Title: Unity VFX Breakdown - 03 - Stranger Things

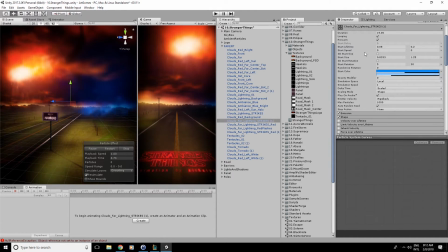Well, not so randomly, they have a precise duration and emissive interval,
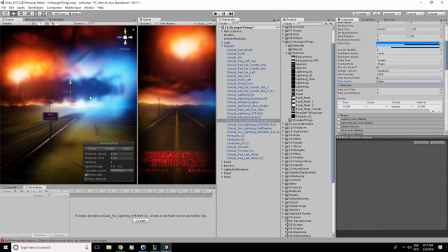and it's exactly the same for the clouds. The clouds, where are they?
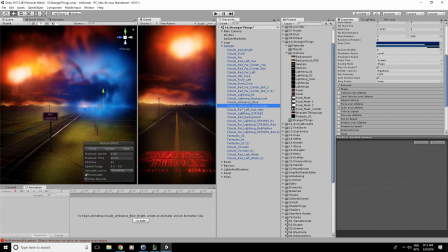Blue, bright, I think? Those ones. Yes. They should also have... No, I don't think it's those ones.
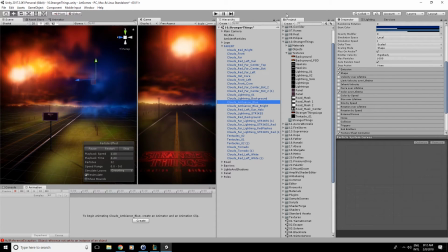I don't remember which ones they are. But wait, one of my clouds has the same interval. And, well, since the clouds and the lightning strikes have the same retivers, it looks like the lightning strikes are illuminating the clouds, but it's really not anything special.
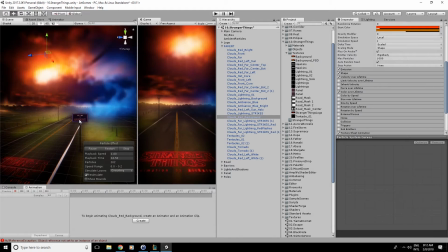And then you also have this more Hawkins thing here,
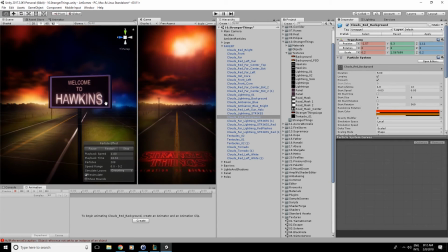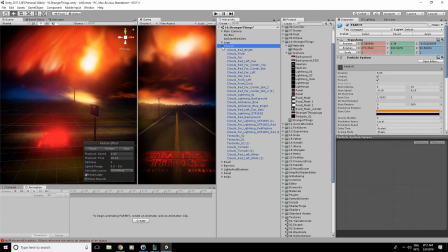can select it, stop this, and then, okay.
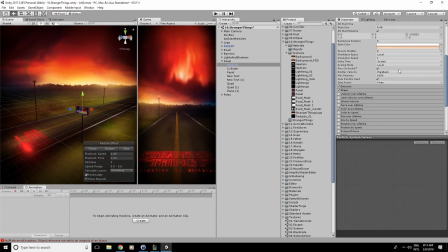Once again, this is just a particle, just with a
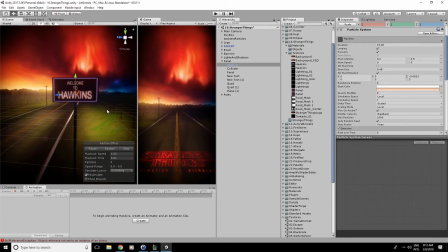And yeah, just a random rotation to make it look like it's a bit hectic, but yeah, that's all, really.
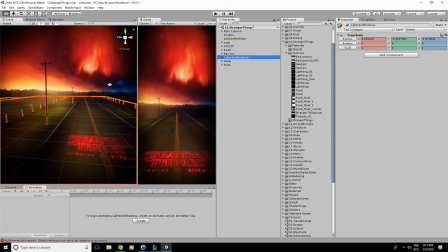Then I just have some quads here and there to add some shadows,
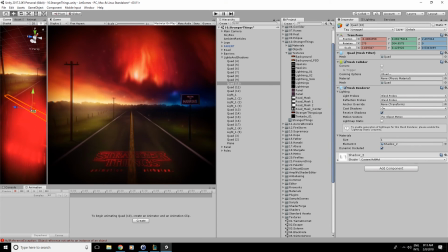like this, the shadow for this, I'm not even sure if we can see it, yeah, we can see it there. I hear the shadow there.
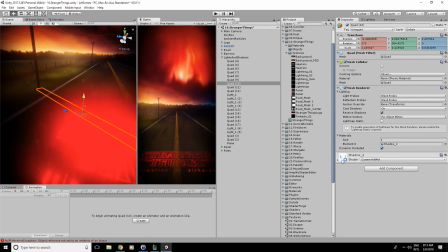It's just a quad with a shadow texture on it.
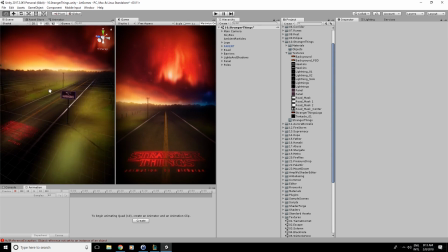Yeah, that's... well, that's it. I hope we learned something, and if you have any other questions, feel free to ask.
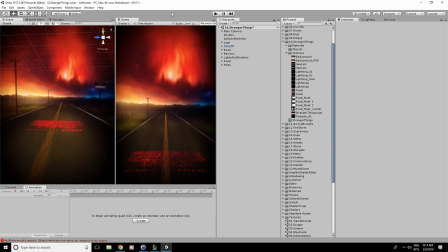I'll keep making those breakdowns, because apparently people like it, and apparently it's helpful, so yeah. Yeah, well, thanks for watching! Bye-bye!